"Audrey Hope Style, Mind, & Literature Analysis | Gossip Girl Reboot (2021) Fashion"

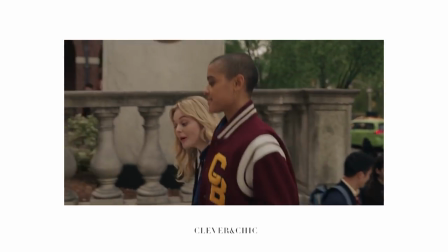In episode 2, her uniform moments involves a Veronica beard, Miller Dickey fitted jacket, paired with pinstripe trousers,
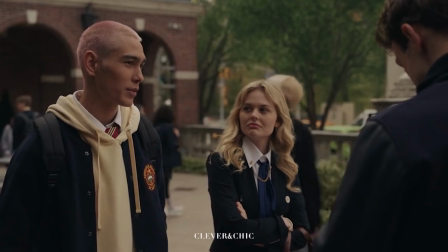a white button down, and a necktie adorned with a Givenchy chain at the collar for a subtle edge to a chic look,
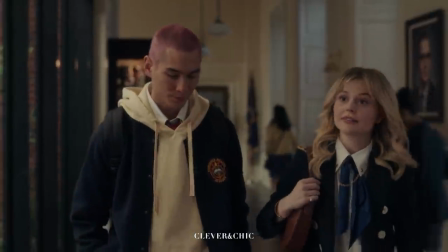finished off with Ferragamo 55 and the Iran tan bag,
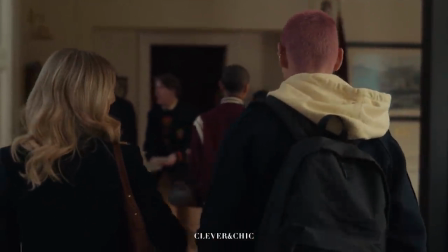a more clean cut yet laid back look as things begin to look up and she feels more carefree.
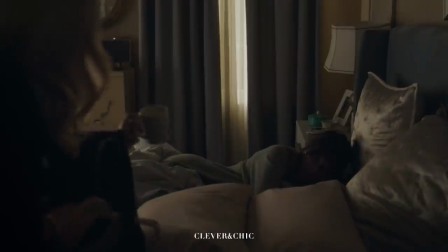Here she's also seen caring for her mother and preparing for the fundraiser by which she will serve as social chair.
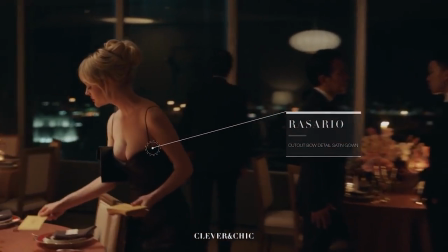For this she wears a serial cutout bow-detailed satin gown with light and minimal gold jewelry,
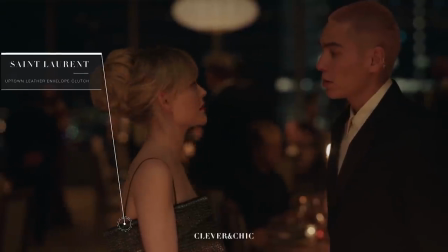practicing ruchettes, focused opulence. To go of this look, she has a YSL leather envelope clutch with a contrasting white.
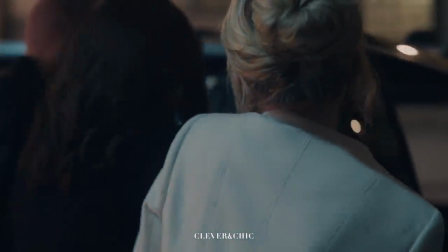Alice and Olivia, high neck coat, we see her beauty and glamour influences through a very natural makeup look with a red lip, an ode to the classics,
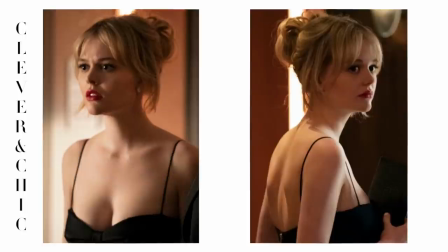as she is always going for the elegantly fashionable.
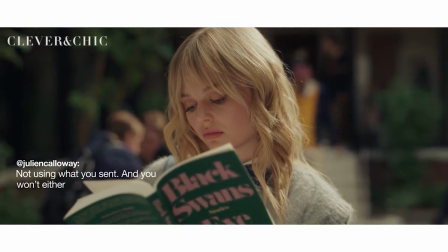But as her relationship and home life begin to spiral, Audrey's soft demeanor hardens.
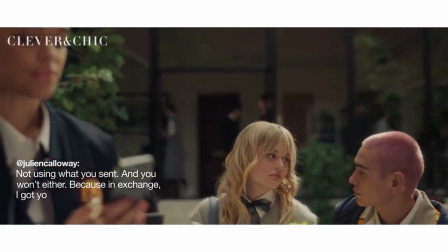The spectrum begins to be explored, which is evident not only through her actions and words but also
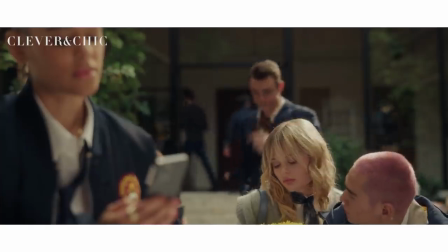her chunky twist knit sweater vest at the end of the episode that is grey,
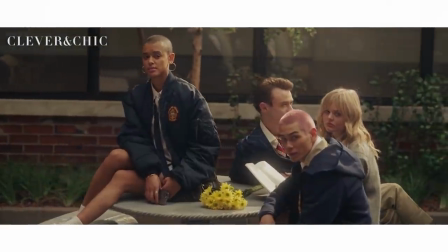a very common theme. She wears this while reading Black Swans by Eve Babitz.
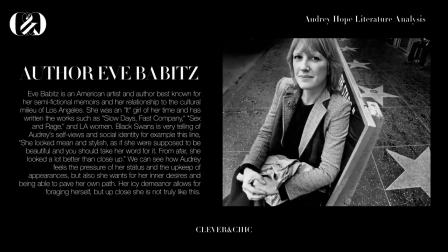This novel has a much more mature narrative and sheds light on the darkness of what is hidden, lives of the glamorous, and nine autobiographical short stories. Black Swans is very telling, of social identity, it's the sort of book that Audrey sees herself in.
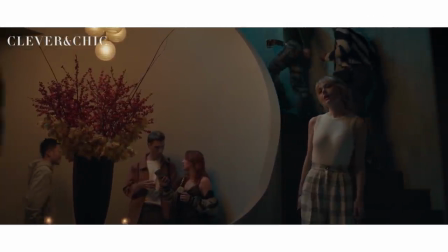For example, this line, she looked mean and stylish as if she was supposed to be beautiful and you could take her word for it,
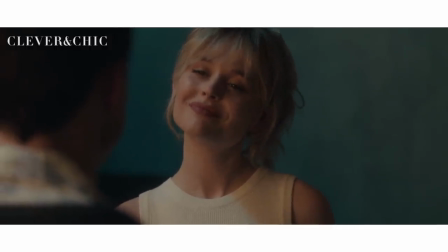but from afar she looked a lot better than close-up.
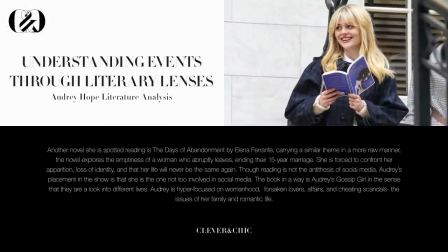Another novel that she has spotted reading is The Days of Abandonment, carrying a similar theme in a more raw manner. The novel explores the emptiness a woman endures after she's abruptly left and that her life is forever changed.
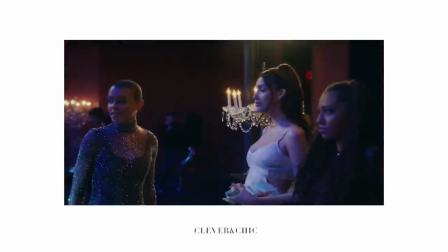Though reading is not the antithesis of social media, Audrey's placement in the show is in contrast to the other characters.
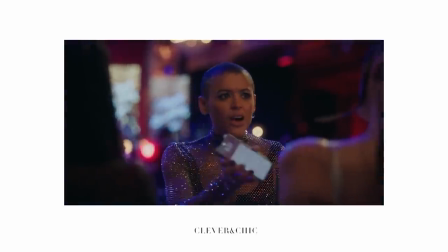These books are Audrey's gossip girl in the sense that they look into different lives.
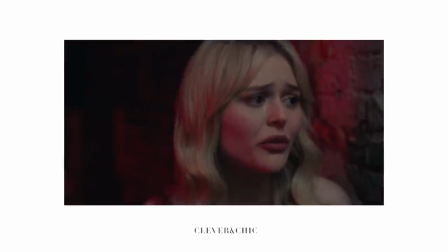Audrey is hyper-focused on womanhood, forsaken lovers, affairs, and cheating scandals.
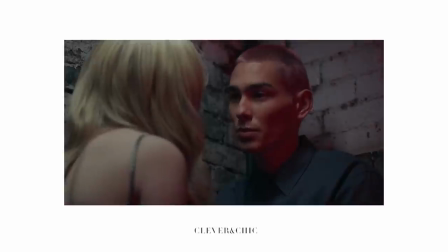Glamour?
The issues of her family and personal life.
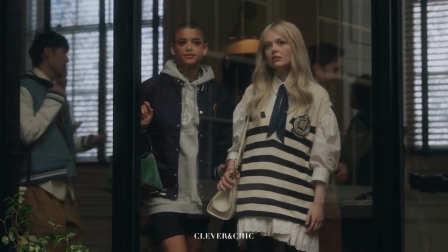In the third episode, her outfits have overtly nautical roots like this rag and bone Jamie stretch wool cropped polo
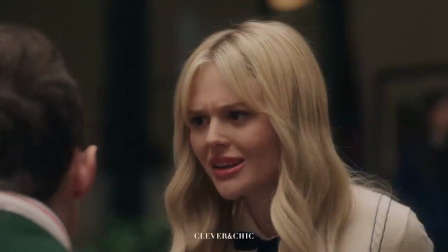paired with Robertson flared sailor trousers which visually represents not only preppy coats of dress but in concept,
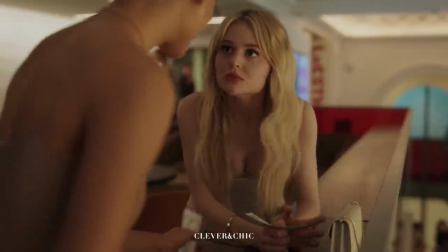safety, and stability which is what she longs
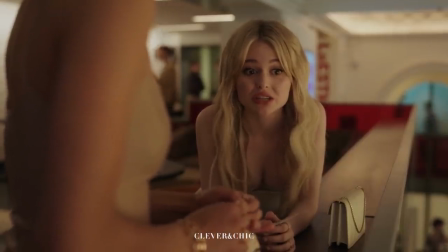for in fear of the impact of her relations with Max as well as the dwindling relationship of Aki.
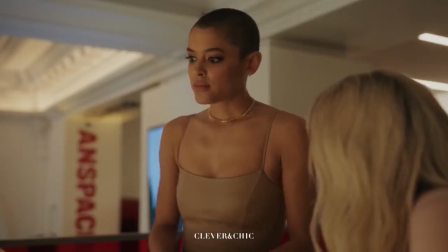With her uneasy home life, her colour scheme here is becoming very neutral,
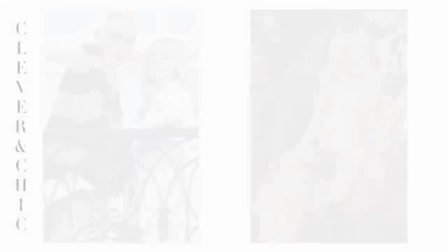going on the spectrum from lights to a different type of light, which can be read as flesh or nude.
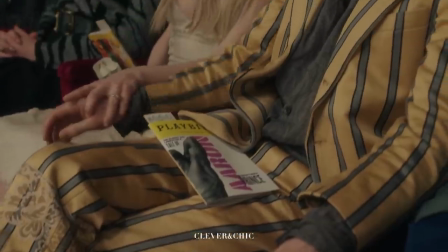These neutral colours symbolize peace and a calm state, which is what she wants to project.
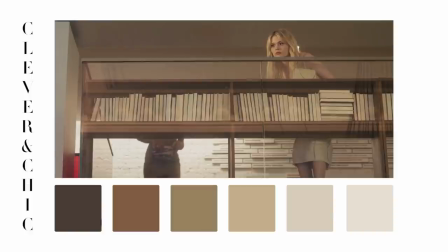Interestingly, these color schemes are either linked to reliability or boredom. Her inner state of mind is captured in both her preppy school uniform and glamorous looks
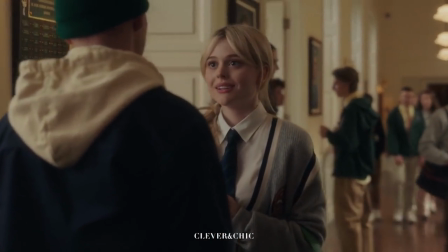that are still polished but her inner state is surfacing more as she becomes more vapid.
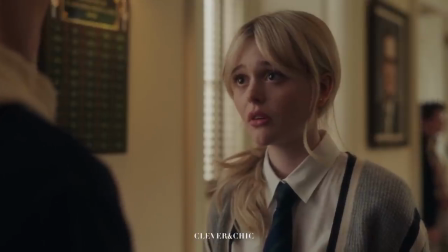In the end of this episode, she is again in grey and left still in an uncertain state, right,
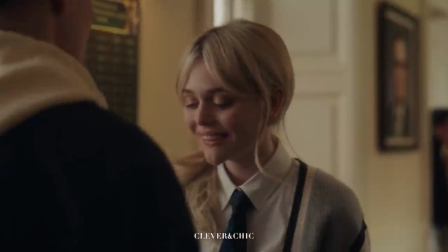longing for rekindling what she once had of Aki, regardless of the cheating that has occurred.